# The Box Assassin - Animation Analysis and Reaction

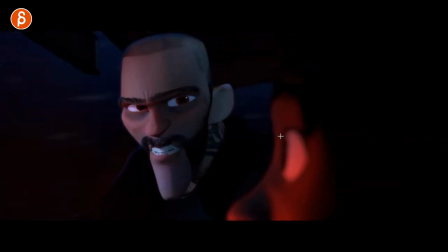And as it moves over, the chair reveals this guy still in danger. The red light on him.
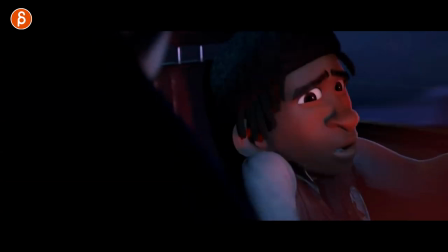More shots with good head accents and movement, all that. Even this on a move like this where you have, watch the shoulder up, leads, and then you got that little lean with the head for a nice arc.
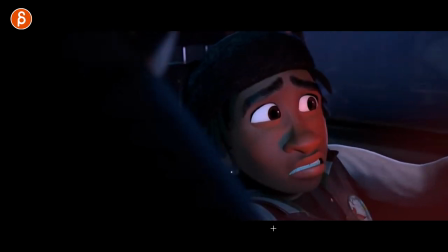You can really see that every shot has a lot of love in there. Same with this character, how he transitions.
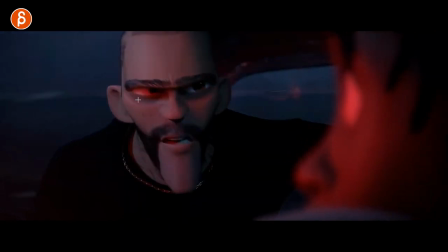You got that flare on the nose coming in here, almost leading with the chin first.
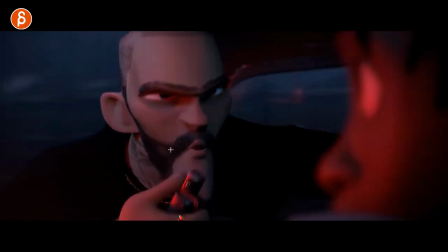And as it goes up, you can see that, that little widening of the eye. It kind of goes right with the knife.
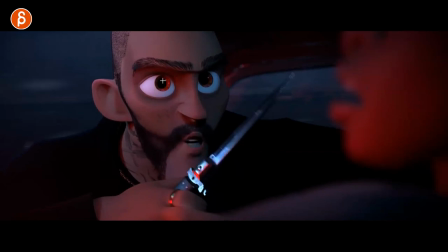And you can see like no blink, no darts, very intense stare. Again, you got to listen to the sound design.
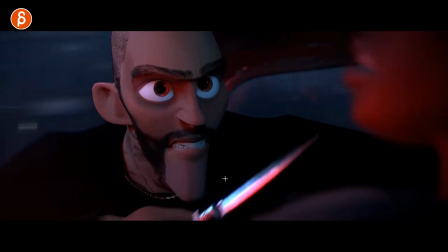I love that when he does this. In this sound, cha-ching! Very exaggerated sound design. I love this. And that too.
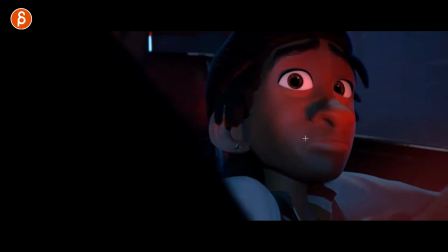He has a couple darts down here. And you can hear in the audio where it goes kakang. And again, you got to watch this with the sound.
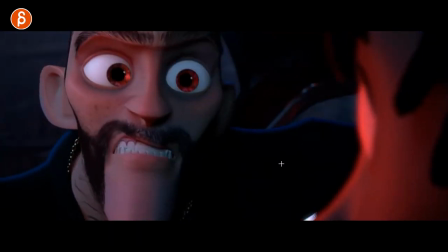But it tells you something's going on. And you can imagine, well, it's going to be the box assassin coming out of a specific area.
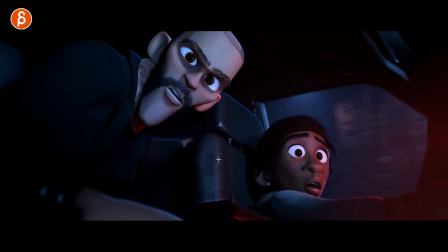Wait for it as it turns around. I love this too. Great look. And then get your freeze frame and voiceover.
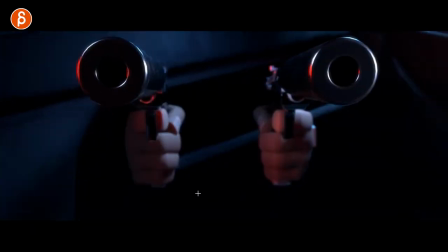Let me scrub forward to reveal out of the tight space again.
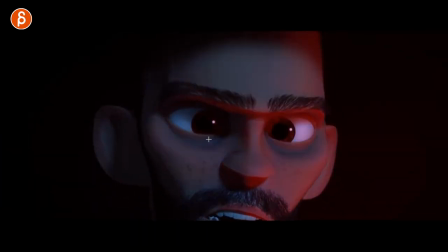And that's great too. Just a little detail in the lids, darts, eye darts, processing what's going on.
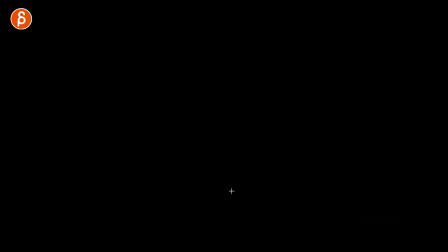And then, oh no. Into that. Cool as well, as we can transition from a sound design of the shot into darkness and then come out of that with just the blinding of the headlights.
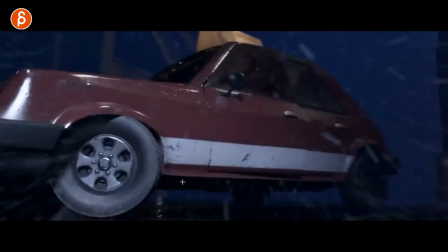Very cool. Ooh. Also nice, again, detail just in the car.
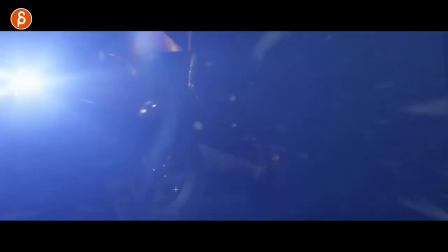Watch this, how the car is animated. As you can really feel that.
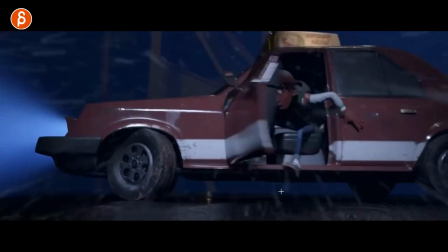The sound design is really neat, I gotta say. Opens up here, your next physical shot as he comes out.
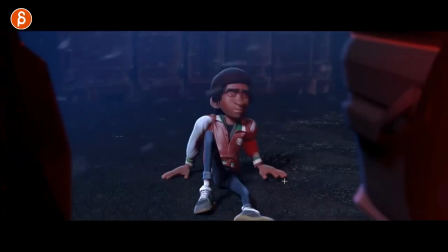Oh, that's great too. As the camera kind of
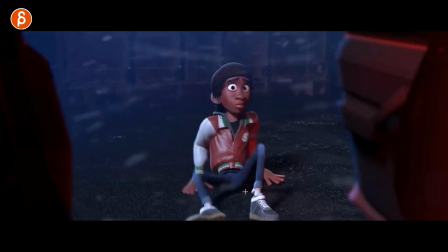reframes here and slowly comes out, it's kind of like, you know, that something is coming out of that car, and we transition to this showing, yeah, that was him coming out of the car.
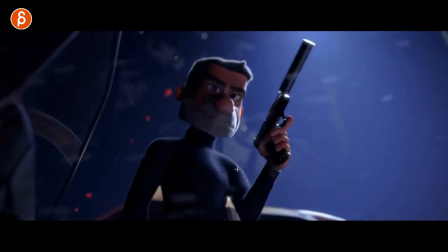Nicely shot from below to give him a bit more of an imposing look. Again, with the light, got a nice silhouette there as well.
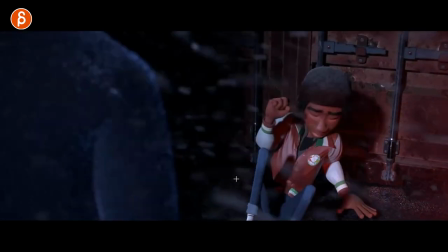And then back into just the framing of, you know, to make someone feel small, more in danger.
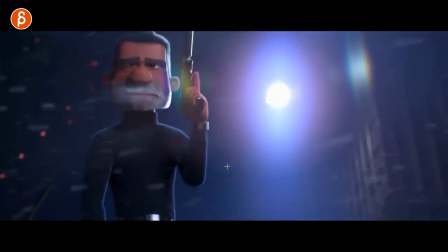You got that bigger object coming in and taking up more space in the frame. And then it moves into a more of a friendly banter between the two, realizes actually he's not in danger.
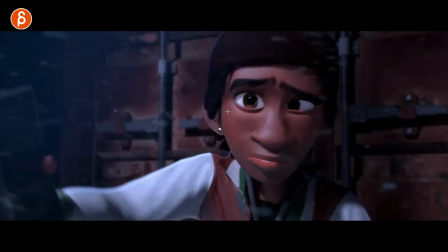That's a cool moment too here. As he looks, just that moment here when he stops looking at the guy.
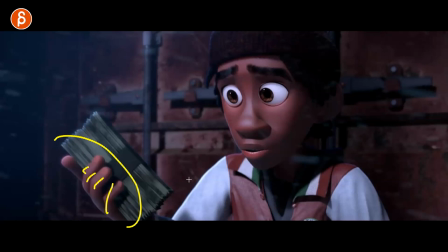A nice hand pose here, got your offset on the fingers. And just that moment, realize that he's gone.
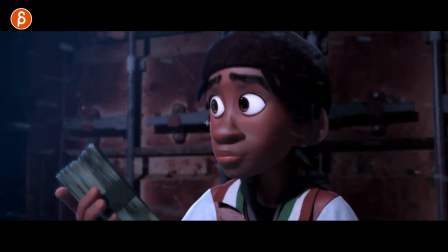See the lead up here with the eyes. You got soft ease in on the eyebrows and with the eyelids.
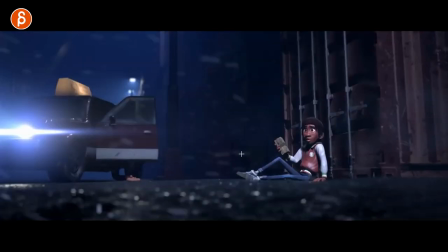You can see that look over and then cut to not there. But also the camera moving back, kind of like helping us feel like this is the end of a shot as we're pulling away from that moment here.
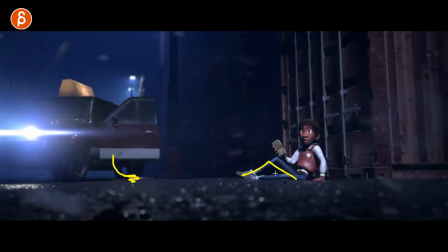But you got just enough of the hand here to see. Clean silhouette, nice pose, just everything nice.
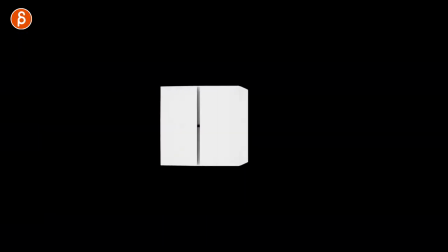Lighting on that too. And then we reach the end with the box assassin title.
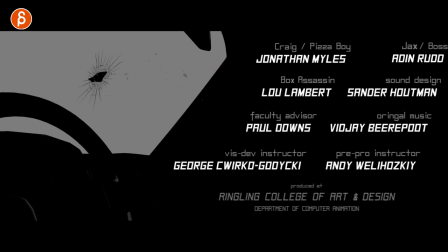Also a cool transition into the credits. I'm going to let this play out here with the elements on the left.
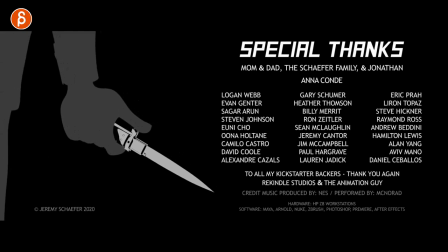Not too long, just long enough. A nice style till the very end.
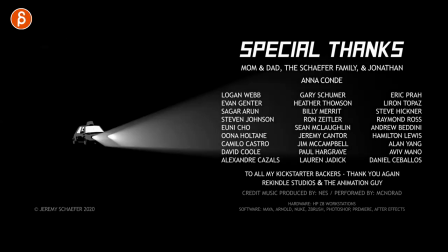And again, using the headlights here for a cut to the end.
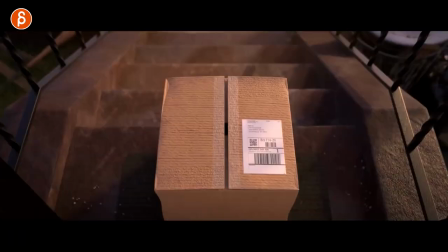Again, really, really impressive amount of work just in terms of
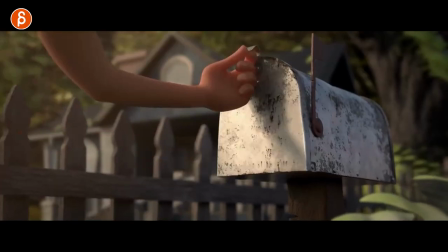storytelling, the editing, the look and the lighting, the montage, but also right away the animation of it, all the details.
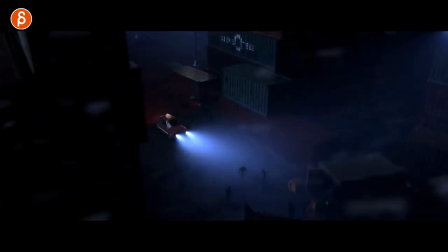And again, it's not super simple. You have complex camera work, you have vehicle animation, you have complex body mechanics,
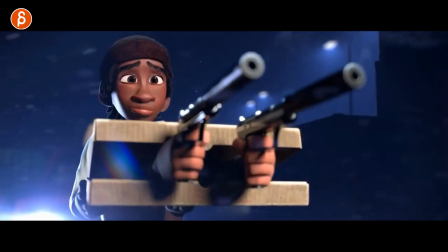a lot of cool framing and composition ideas, and different areas where this takes place. So we have the loading dock here, but then it goes into the car and then back out here.
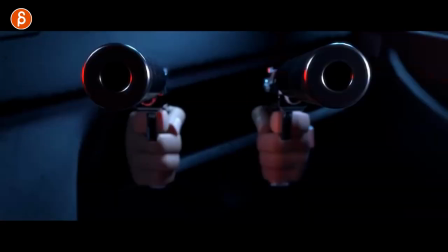So again, it's really, really impressive work.
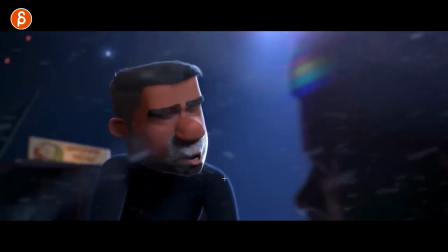Make sure to watch the whole thing with sound and music and go through the shots and analyze these frame by frame, as you can see where it's really not minimal animation. You have all really nice facial animation, head accents, lead-ins with the head.